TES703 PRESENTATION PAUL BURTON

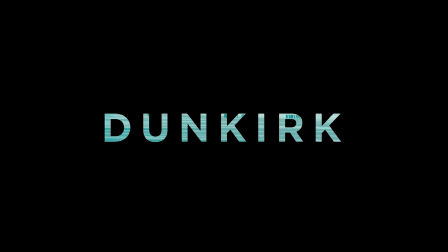0:09 Dunkirk is a 2017 cinematic masterpiece written and directed by Christopher Nolan.
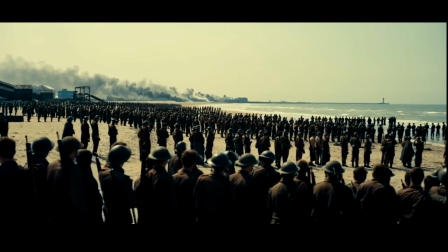0:17 It follows the pending disaster and subsequent evacuation of 340,000 British and
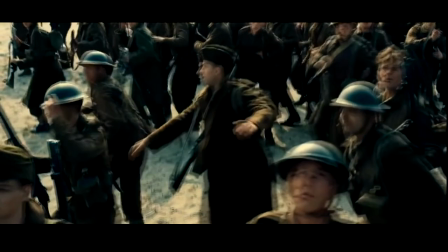0:23 Allied soldiers from the beaches of Dunkirk between the 26th of May and the 4th of June 1940.
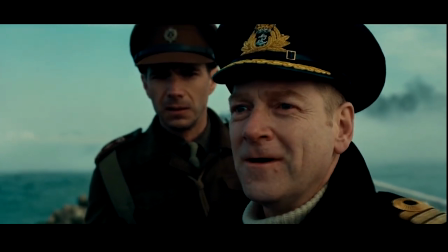0:30 A large part of the success of the evacuation was due to the involvement of around 700 small civilian boats who
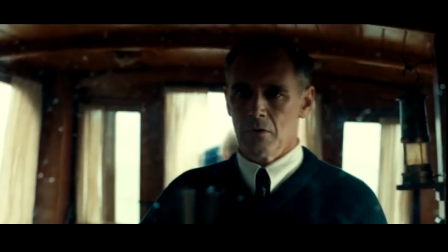0:38 were able to evacuate troops directly from the beaches due to their low draft and were skippered largely by their civilian owners and volunteers.
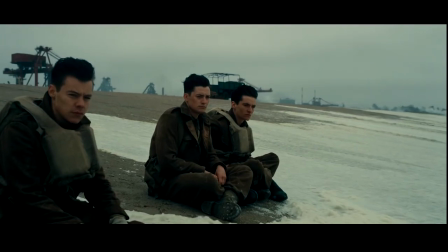0:46 Nolan explains that society needs these stories to come back to to
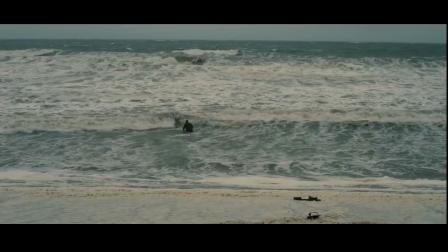0:51 remind us of what can be done in the face of seemingly insurmountable odds.
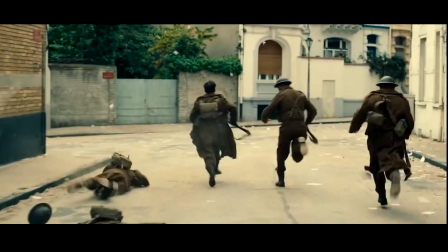0:57 One of the key aims of telling the story was to put the viewer in the mind of those involved.
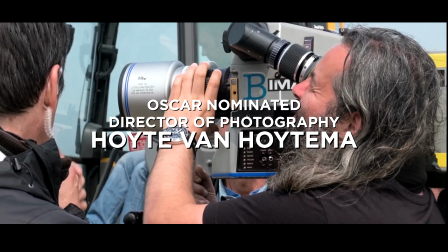1:04 Film formats were discussed between director of photography Hoyt van Hoytema and Nolan
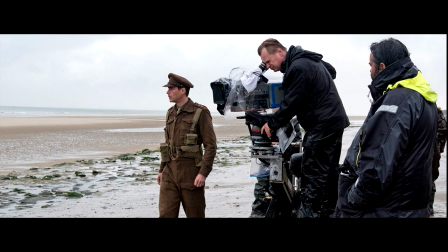1:09 and the IMAX format was chosen due to its incredible immersive quality of the image.
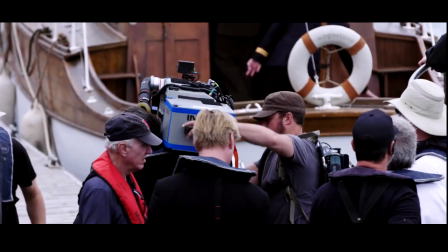1:16 The IMAX format brought with it several hurdles.
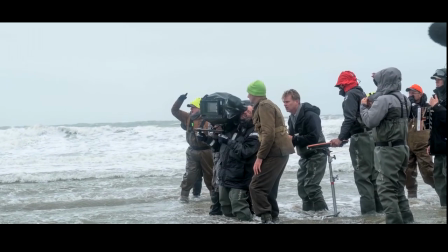1:19 The IMAX camera is incredibly heavy and cumbersome and the story required the camera to be shoulder mounted for the ultimate realism.
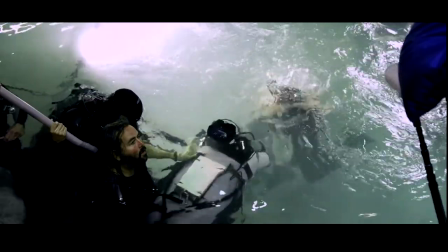1:28 Hoyt states that it was worth the physical struggles to pay honour to the original story.
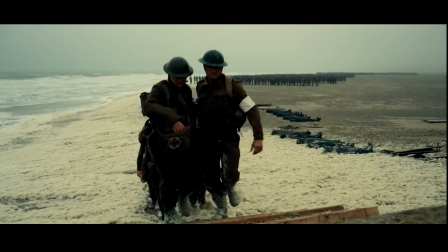1:37 The story is told from three perspectives, land, sea and air, each from within its own time frame.
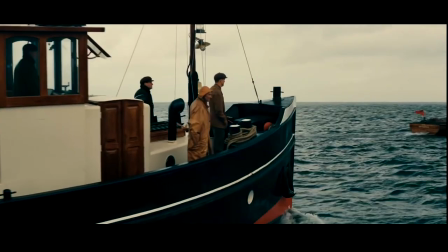1:44 The land action is told over the period of a week, the sea action within the period of a day and the aerial action over the period of one hour.
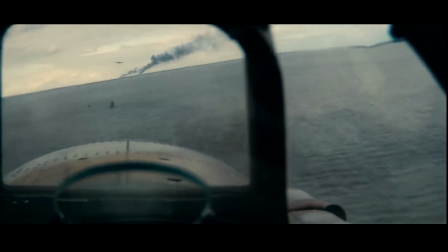1:53 The movie is intercut between the three storylines in a way to keep the tension building with the parallel action creating a snowball effect of tension.
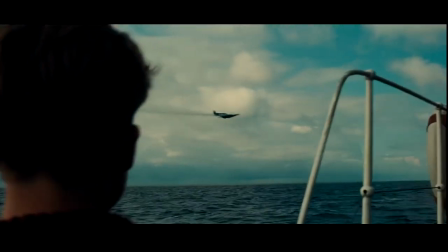2:02 As one storyline is peaking in intensity another storyline is gradually building with the climax occurring when all three stories collide.
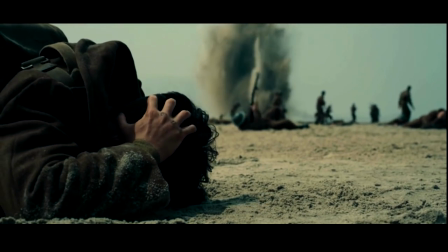2:11 The use of very ground level first person perspectives was vital in creating the suspense in the film.
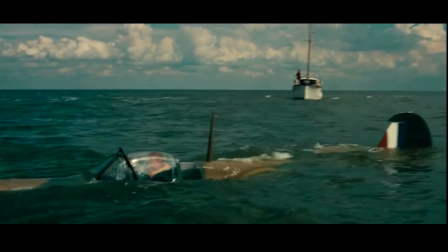2:17 We are always close to the characters and are never fed with the bigger picture, keeping a certain amount of confusion and uncertainty throughout.
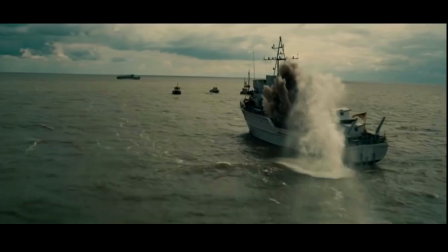2:26 What is interesting is that the story jumps backwards and forwards, but the anxiety keeps progressing and there is an illusion of the story always moving forward.
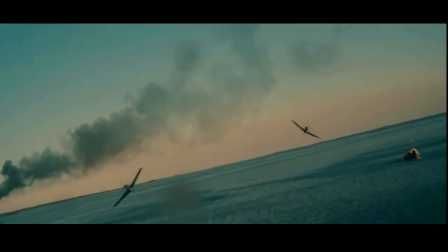2:35 As your emotions are built up in certain scenes,
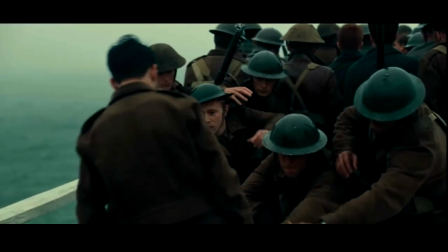2:38 that same heightened emotion is then transferred onto the following scene from a different part of the story, and the intensity keeps building.
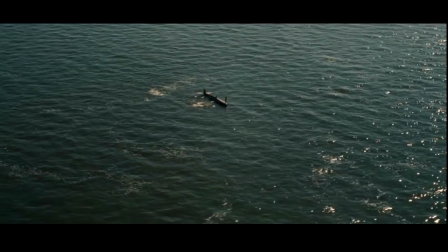2:48 Interestingly, the same moments that we used to reassure us earlier on in the film are then used as sources of anxiety later on,
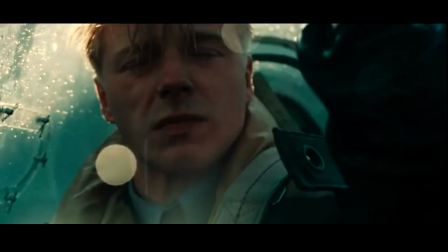2:55 as our perspective has changed. There is a point where the Spitfire is shot down and the pilot is seen waving, as if OK,
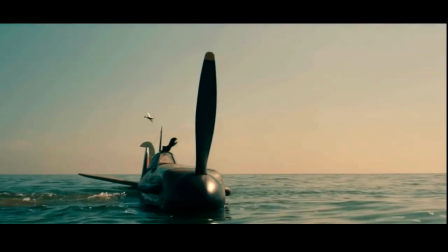3:03 but later on when the suspense has built we realise he was waving because he was trapped in his cockpit.
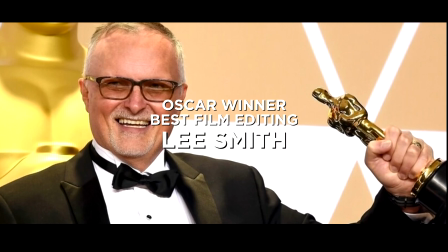3:10 Dunkirk's editor, Lee Smith, describes that during the editing process,
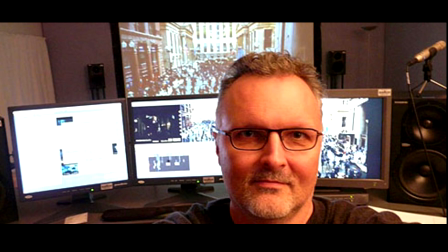3:14 even though the stories were intercut they found that the best version came when each of the three timelines worked together as cuts on their own.
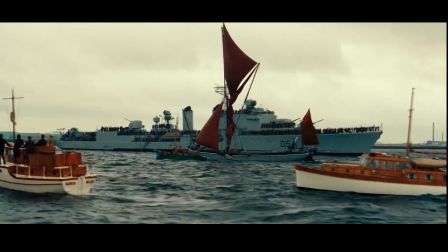3:23 The constant battle during the edit was keeping the overall timeline emotionally accessible with
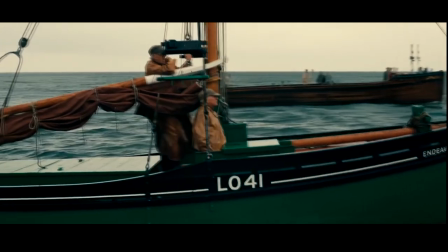3:29 the emotional peak of the little ships arriving having the maximum impact at just the right moment.
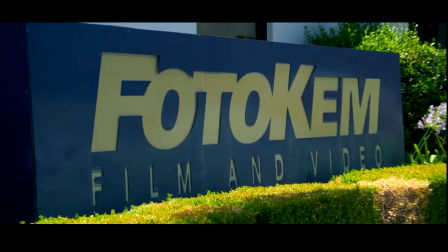3:36 Once the day's filming was complete the film was shipped to photochem in LA where the camera original negative is processed.
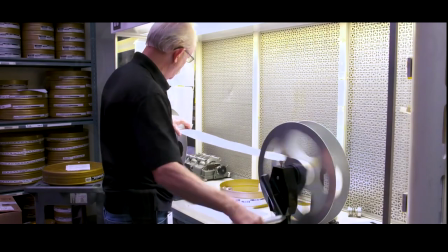3:43 A 35mm reduction print was then made and sent back to the set for the directors to view.
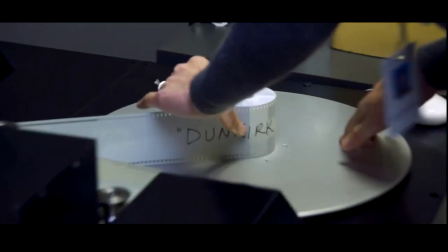3:49 Dailies were viewed on film in a makeshift theatre. The reduction print was then sent to Warner Brothers and Avid files created for editing.
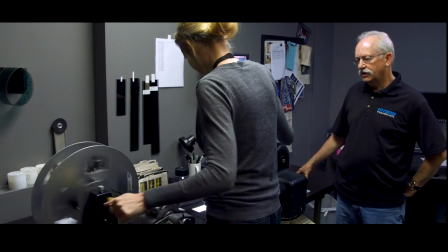3:58 After the edit was complete, a cut list was created and the original film spliced and a print made from the cut negative.
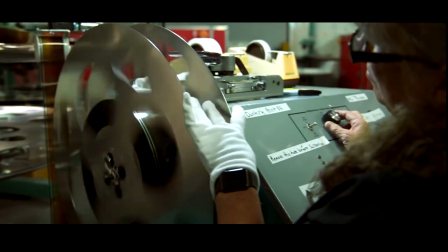4:06 Using the timer, the director and DOP determine what corrections are made before the final prints are produced.